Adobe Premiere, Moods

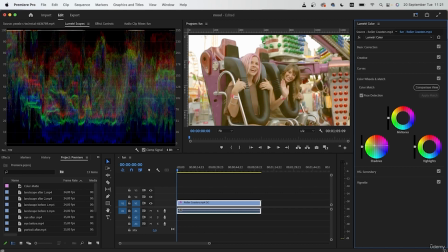263s
So just drag this down to something like this. And as for midtones, I'm going to make them orange. So go towards the middle side. Again, not too much, just a tiny bit.
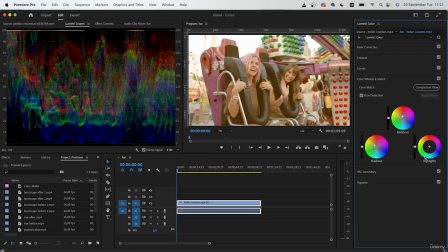279s
As for highlights, we can balance things out with the color opposite to warm colors, which is a nice blue. The original combination is yellow and orange. We're just adding this cold tone to balance the intense yellow that we had before.
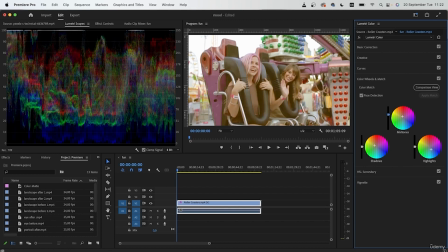300s
Once you have this, you can use the bar right here to work with the luminosity. This is bright, this is dark. For midtones, I'm going to bring it down a bit and
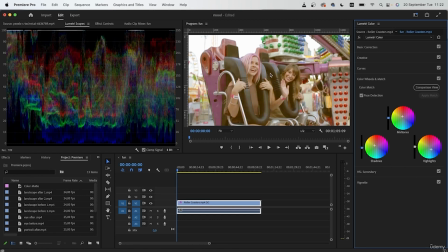313s
darken the shadows too, creating contrast in the many items that we have around. As for highlights, I just want to increase it. So now we have the tints. This is before, this is after.
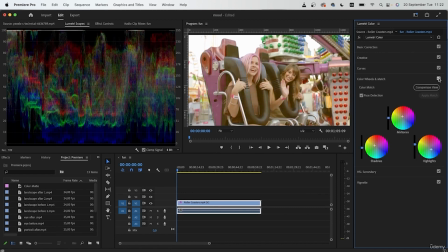328s
You can see we took it away from that cold environment and added these warm colors to make this video look more fun. If needed, you can go to the curves adjustment, create an S-curve.
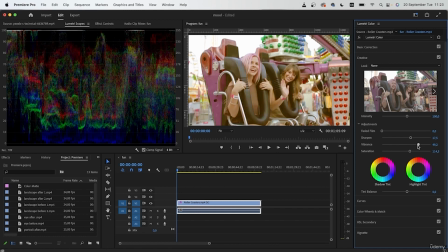345s
And I'm just going to head back to the creative section, increase the vibrance a touch more.
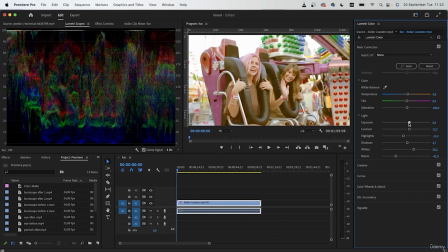351s
Let's get the exposure to be around 6. Now for the sky, because it's just a plain white surface,
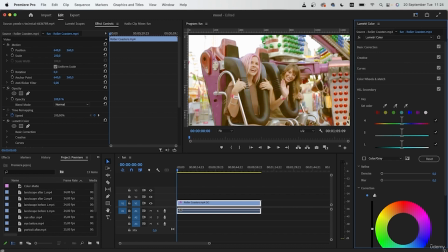361s
I will use the HSL secondary to just tone it down a bit and maybe add a different tint. So let's grab the eyedropper tool and sample this white color.
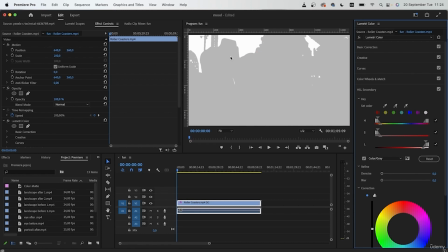372s
Turn on color gray and you can see it instantly selects the white bits. First, let's blur the selection so the edges don't look that sharp. Maybe we can add some tint.
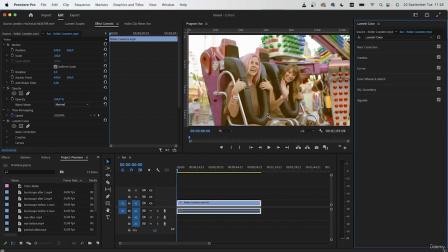386s
So we used yellow and orange to make this video more fun. So this was the before, this is after.
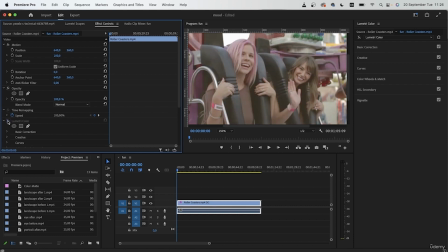392s
You can see we made the video more warm and brought out some of those colors.
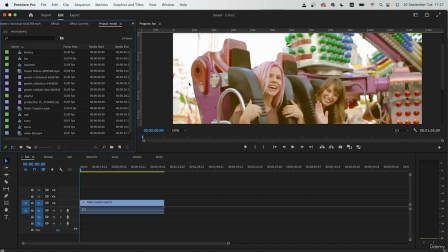398s
Let's take a look at our next mood, which is going to be something different from this, and that is fantasy.
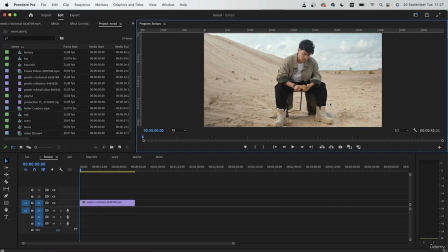405s
So in this video, we have someone just sitting in a desert and they're looking pretty tense. And I can use this video and make it look like maybe he's a villain, he's an important character in a dangerous environment.
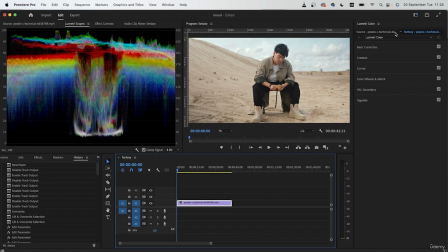421s
Let's head to the color workspace and we're going to go in the basic correction one more time. Unlike the fun video, we're not trying to make this video bright because this is a fantasy environment and we want to make it look like a serious environment too.
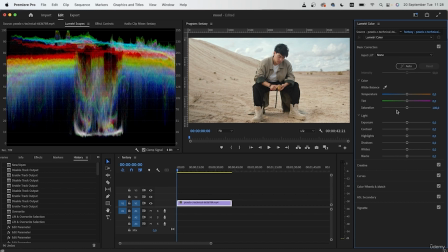438s
We need to actually kind of darken the video and create more shadows and contrast.
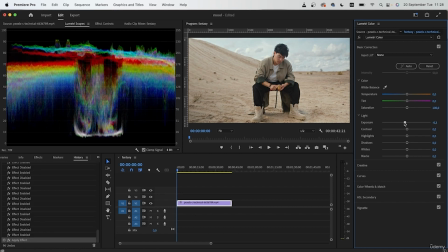445s
So for exposure, let's bring it down. Increase that contrast. Reduce those highlights. Darken the shadows. Increase those whites.
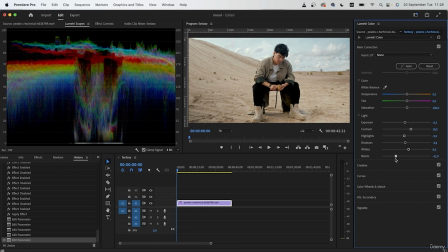460s
And darken those blacks. You can go pretty back with the blacks. Once you have your lighting, you can now add the cold temperature. So this is not a warm memory, but a rather serious mood.
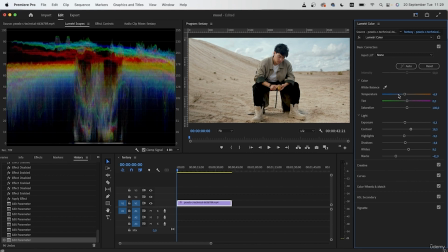478s
So we want to add a cold temperature. As for tint, we can just add maybe a little bit of green. Just bring it towards the left. And already this is looking pretty fantasy-like.
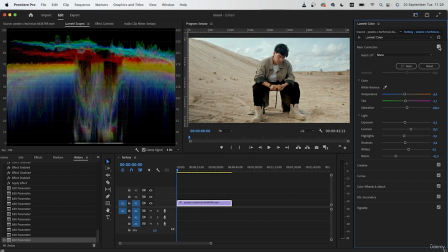494s
This is before, this is after. We're not quite done with it, but so far it's looking pretty good.
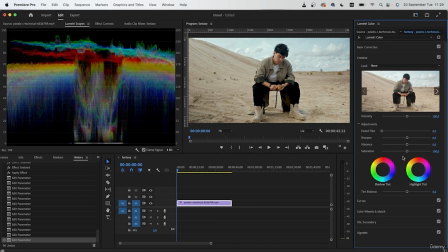502s
Now let's head down to the creative section and maybe increase those vibrance and a little bit of that saturation.